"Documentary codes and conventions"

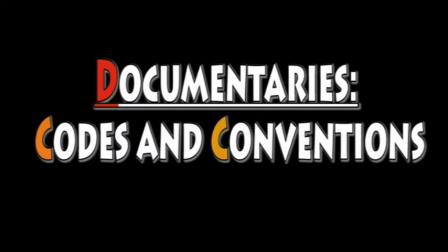1s
Some of the codes and conventions of the documentary include sound. The narration of a documentary is often male,
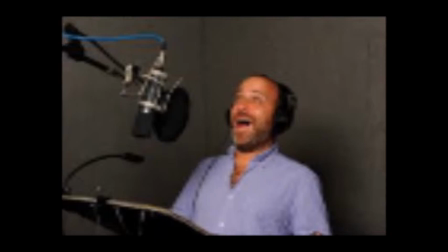7s
standard English, and provides an introduction and outlines the exposition for the documentary.
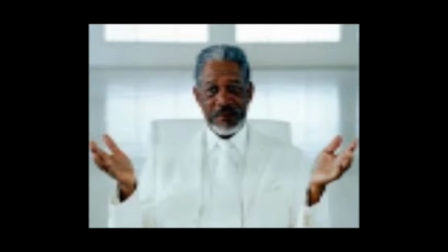14s
The narrator also holds items together, provides structure for the narrative. Often, but not always, it's a voice of God narration which gives a sense of authority. There's also non-giudistic music which is relevant and links with the theme. There are also sound effects which create reconstruction for the audience.
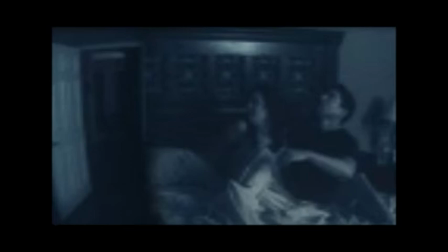31s
The camera work of documentaries include establishing shots which provide context and understanding, handheld footage which gives a sense of realism, sometimes there are tripods used which create static shots which are sometimes used in interviews,
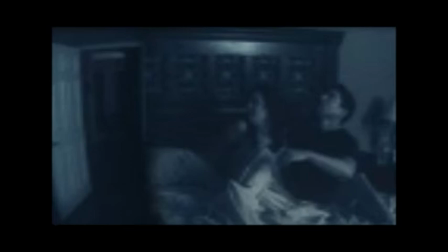48s
creative camera work and actuality footage which is observational as well. the interview setups of a documentary are quite conventional which include a medium close-up or
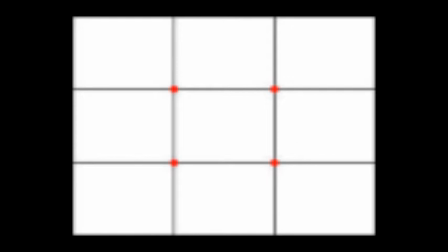60s
close-up follow the rules of thirds and no direct address this means that the
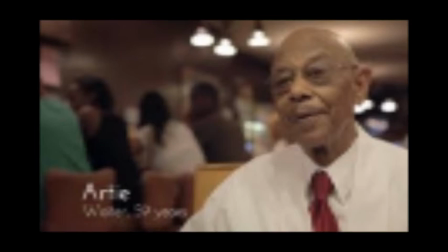65s
interviewee does not look at the camera and just focuses on the person
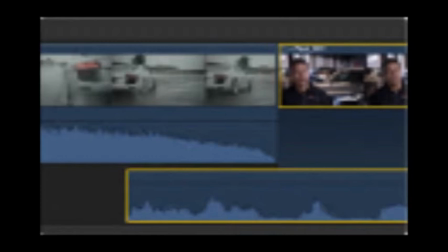70s
asking questions editing in editing there are cutaways which makes it more easy to hide edits during interviews and helps illustrate points This makes everything visually interesting for the audience. Sometimes there are also just straightforward cuts, which you can easily tell in the interviews.
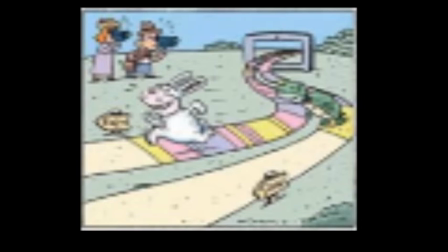90s
Also, the pace. The pace of a documentary matches the subject and the themes. If the pace is slow, it usually goes with an intense documentary, whilst if it's upbeat and fast, it is with an upbeat documentary.
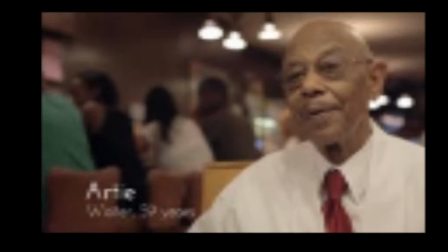103s
The effects of a documentary include the name and relevance, which is usually seen on an interview so the audience know who the person is and why they are being interviewed.
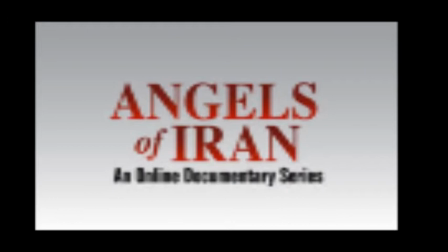113s
Sometimes there is an image next to this. There's a title screen which usually is very visually interesting.
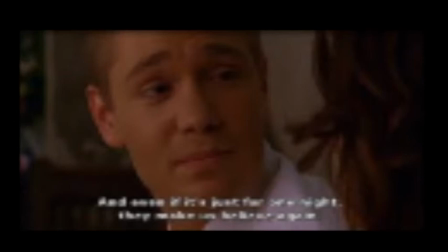121s
Subtitles are used to explain some points if the audience cannot understand what the person is saying.
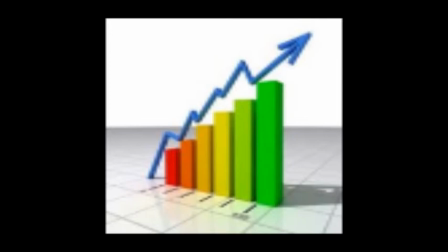128s
Usually the person is speaking a different language. There are also statistics during some of the documentaries.
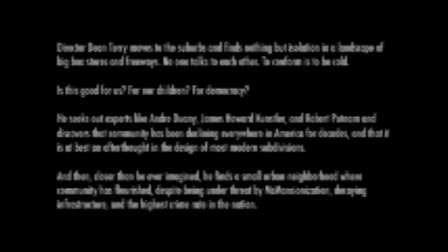136s
and at the end of a documentary there's an edge screen which provides information of what's happened at the end. The mise-en-scene is very relevant because most of the time it's real people and real locations, and the backgrounds of interviews are always relevant. Other mise-en-scene links to themes, this includes lighting and sound.
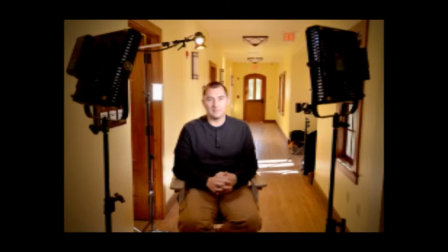157s
The lighting of a documentary is very important because if the lighting is dark,
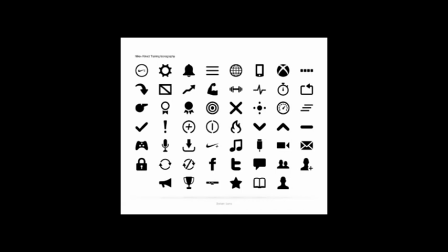162s
then it must be an intense interview and if it's quite bright it can link to being an upbeat documentary. Iconography is also used during the documentary as this is a use during themes and genres and they can link together. This makes things visually interesting for the audience. There's archive footage used which includes pictures and videos of things that were not recorded during the documentary.
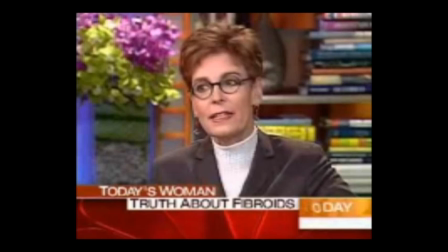190s
there's also expert opinions used during the documentary this is very relevant because sometimes the interviewees aren't exactly for what they're doing
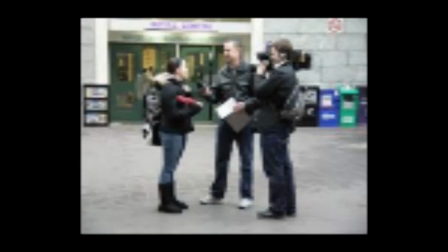202s
and if you get expert opinions it creates makes everything much more real sometimes the camera use vox pops this is the voice of people shot and sometimes it's put into a montage Dodge.